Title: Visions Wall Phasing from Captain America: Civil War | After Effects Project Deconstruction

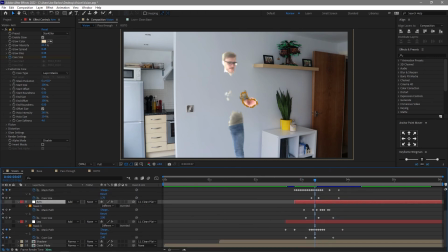12:25 So you can see here, this is the head. We've also got like this arm here, and then the leg as well.
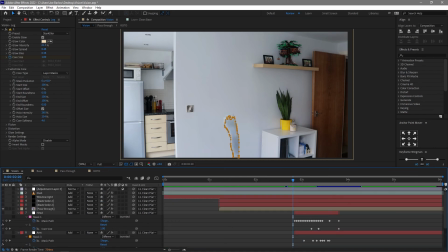12:32 So when you run the auto trace, it will all be on one layer. It'll also have all of these keyframes set to toggle hold keyframe.
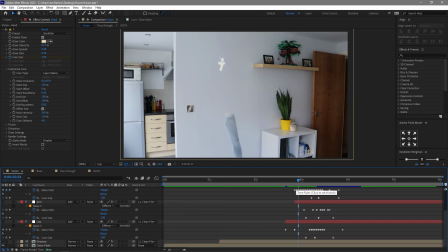12:40 I just switched things up slightly, broke it all apart, changed one mask to one layer and named it accordingly, just so I knew what I was looking at. And what that gave us was a brilliant mask to work from,
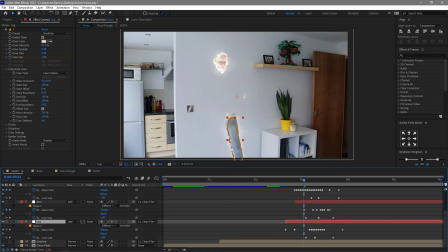12:54 where we added the saber effect from Video Copilot. I don't know why I've renamed it one there, but it's the saber effect.
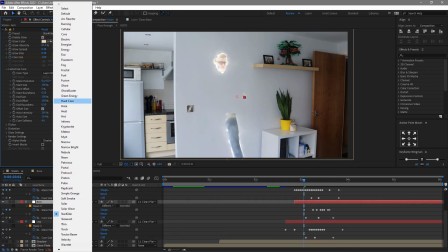13:01 Changed it to a different setting of Star Killer, changed a couple of bits,
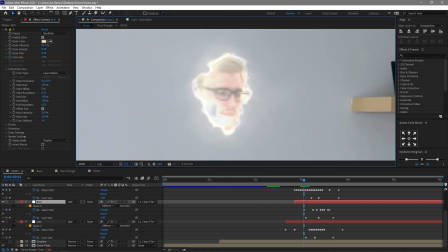13:06 and this gives us our nice sort of glowy effect around the edge to make it look like we're actually phasing through the wall.
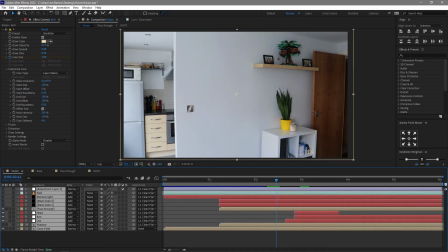13:13 And honestly, this was pretty much the entire effect. The hard work was the rotoscope in this,
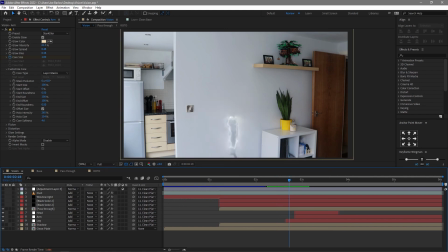13:20 and then adding this this sort of outline afterwards was fairly simple once we had a nice clean key. The final thing of creating the vision effect is I added in a shadow. This was just a duplication of the pass through. I then added a drop shadow onto this and made it shadow only.
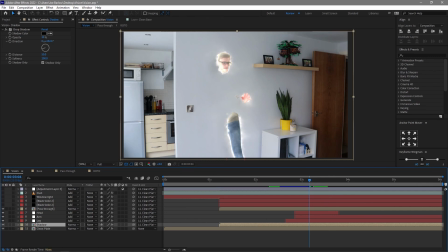13:39 Let's turn that on, and that's just to give a little bit of depth against that wall that I'm not actually passing through, just to make it look like something's happening. And because I've used that pass through and that rotoscope, if I'm not there, the shadow's not there. So it matched up perfectly. It's exactly what we wanted. And as I walk through it, there's the shadow.
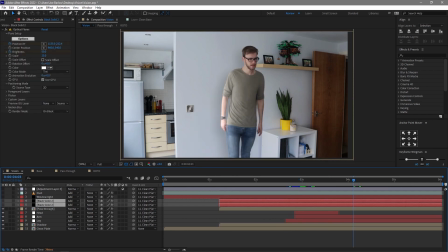13:59 So there we go. That's the entire building of Vision. Of course, I did add that Mind Stone in,
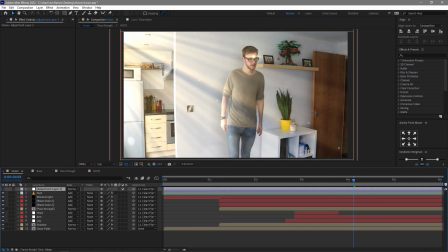14:06 as well as just some atmospheric stuff as well, just to build the video a little bit more. But that is basically Vision. I will give you one more look at that effect, and thank you for watching.
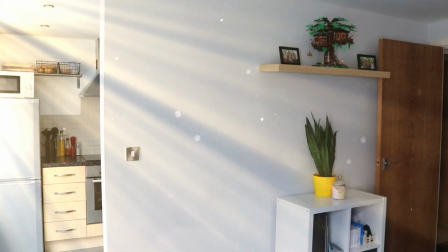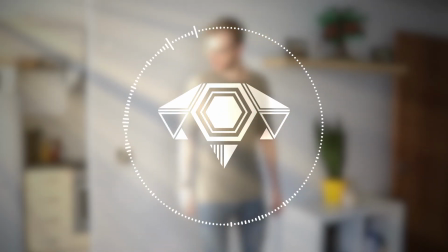14:25 And that was my attempt at recreating Vision's phasing ability from Civil War. Let me know what you think in the comments down below.
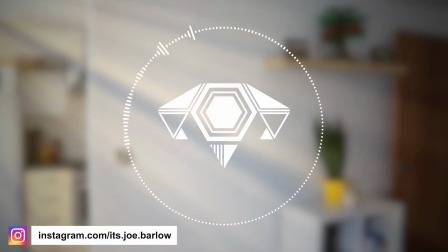14:31 If you want to catch these before I do the project deconstructions, then do be sure to follow me over on my Instagram.
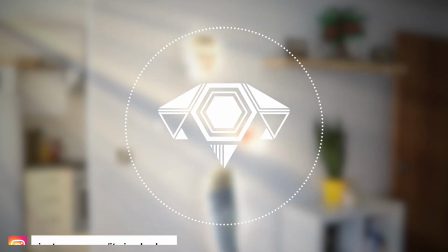14:37 And if you're enjoying this series, do be sure to subscribe. Until next time though, thank you and goodbye.